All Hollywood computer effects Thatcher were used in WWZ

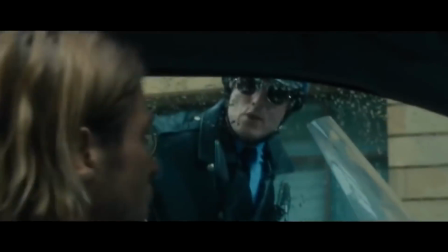War Z didn't take long to be crowned the highest-grossing zombie film of all time.
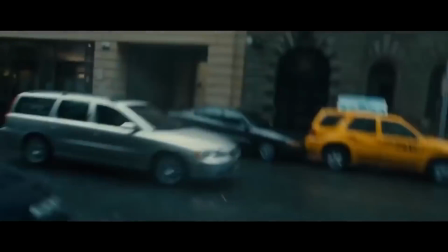But what makes this movie so captivating is the realistic visual effects created by computer graphics artists.
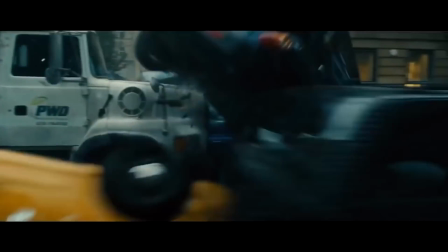The talented group of people worked around the clock to pull off one of the most believable apocalyptic films we've ever seen.
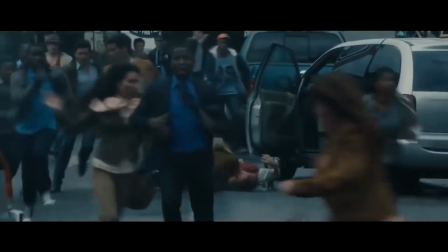And now that the sequel has been delayed, we thought we'd take a look at what the original film looks like without all the snazzy visual effects.
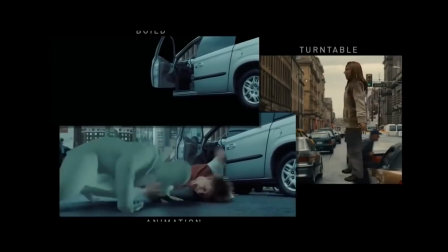Prepare to be amazed.
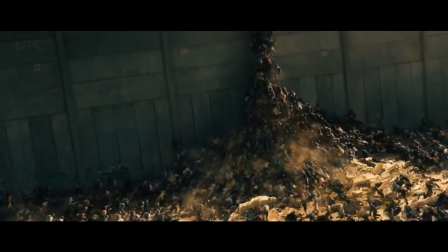The Agents. While watching the film, you probably wondered how they managed to get so many extras.
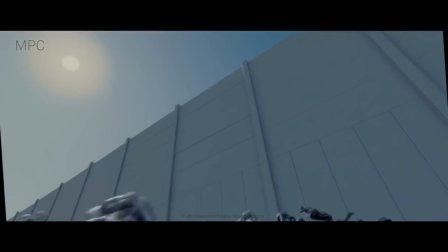But the truth is that most of these zombies are actually agents, digital bots that were created by visual effects artists.
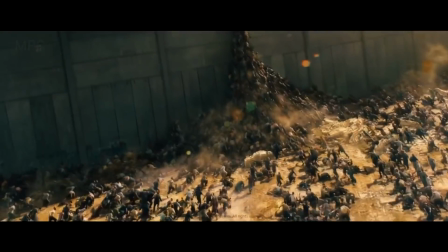Up to 8,500 of these agents were used per scene,
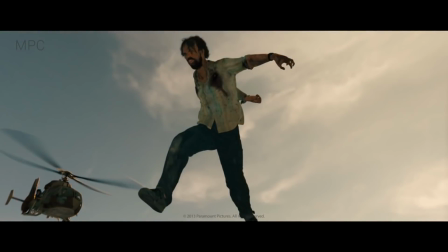and over 24 different body types were digitally created using various textures to give each bot its own unique appearance.
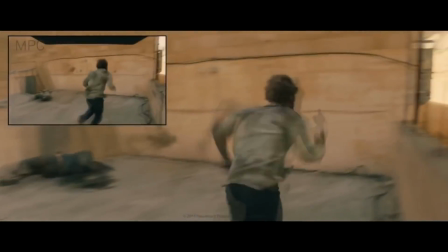MPC did an amazing job building unique humans and zombies that had many moviegoers fooled.
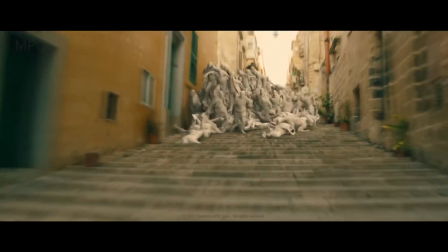Men, women and children body types were used as templates for these characters.
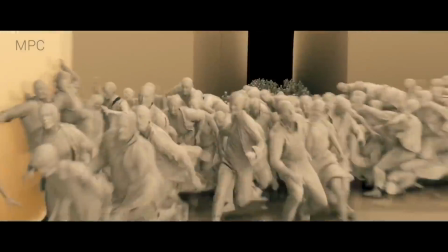Various zombies were then built, from those with small bloodstains to the ones with open wounds and rotting teeth.
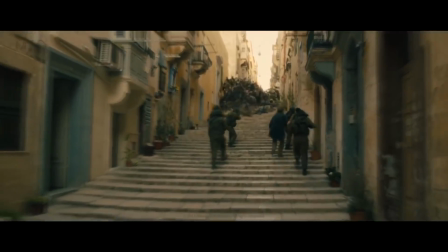The computer-generated people and zombies were also given their own unique CG clothing.
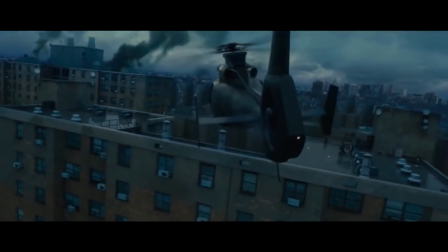Helicopter scenes. In this scene, the actors were filmed in front of a green screen on a soundstage.
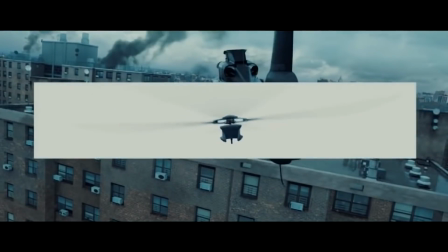Later, the visual effects artists created a visual set and added the helicopter's rotor blades and exhaust gas to make the scene look as real as possible.
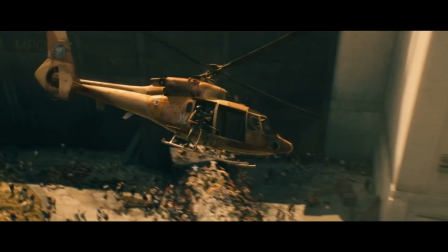This shot of another helicopter was made by Moving Picture Company, MPC.
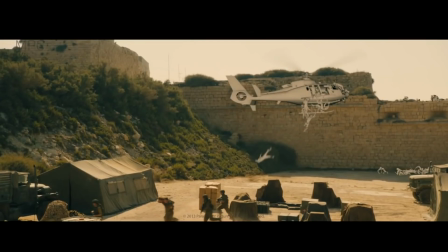Photos of the helicopter were taken and the graphic was then built using texture variations.
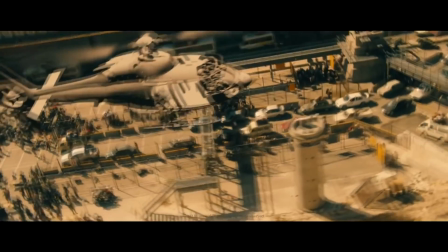They then worked together with the animation department to ensure the aircraft moved realistically while flying over the city.
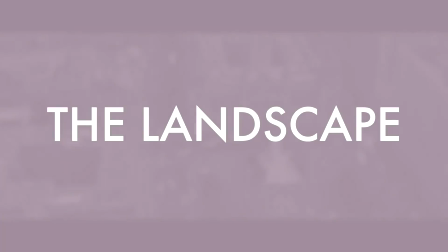The landscape.
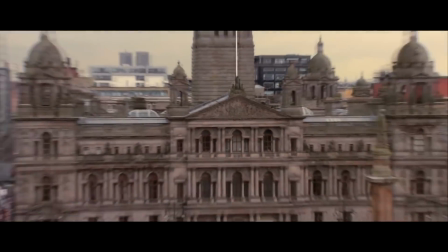Most of the ground scenes of Philadelphia were actually filmed in Glasgow, Scotland, and the aerial shots were created by the visual effects team.
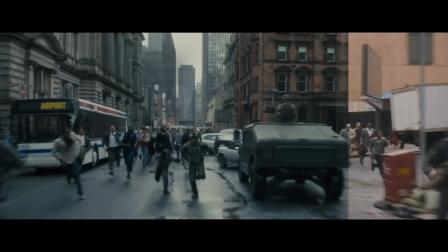The structures and landmarks of the City of Brotherly Love were added to the layout of Glasgow so seamlessly moviegoers can barely tell the difference.
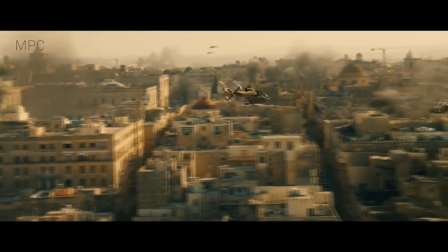This particular scene took place in Jerusalem, but it was actually filmed in Malta.
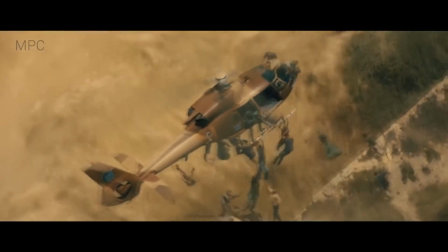After filming was completed in front of a green screen, MPC was in charge of mixing in thousands of humans and zombies crawling all over structures and running through the streets.
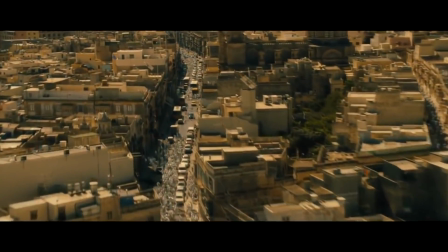Extras were photographed and then those photos were scanned and used to build even larger crowds.
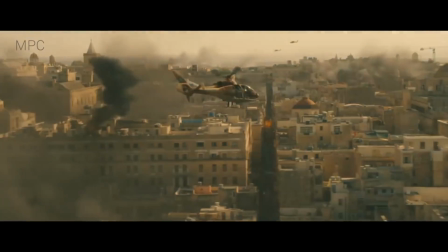The architecture from Jerusalem was then superimposed onto the scene. The plane destruction.
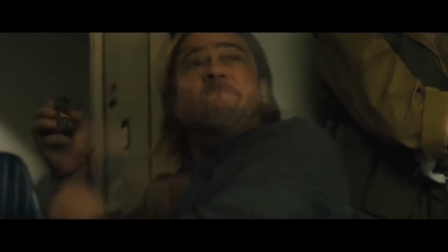This scene where a grenade explodes inside a plane was filmed inside a section of plane, but green screens were set up outside of the windows.
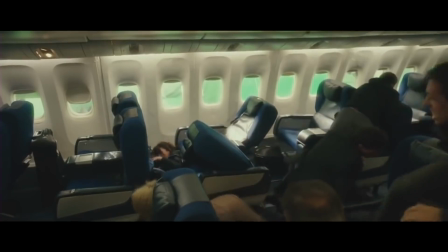A few extras were inside the cabin as well as Pitt, who threw the grenade.
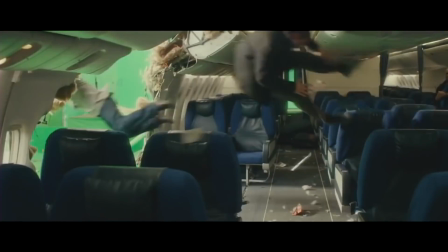The explosion, vapor and debris were all enhanced with CGI, as well as the zombies that get sucked outside of the huge gaping hole in the aircraft.
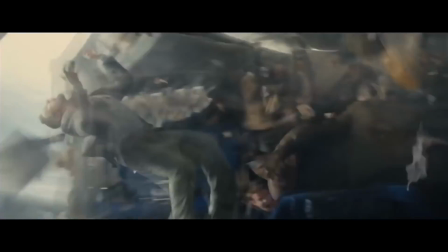And the mountains, trees and sky were also added outside of the windows by MPC.
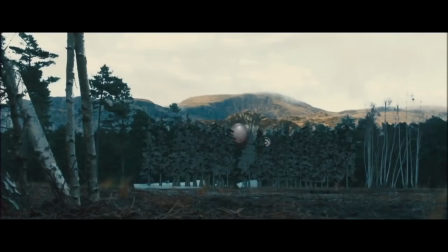Which movie would you like to see without visual effects next? Let us know in the comments below. For your daily celeb fix, subscribe.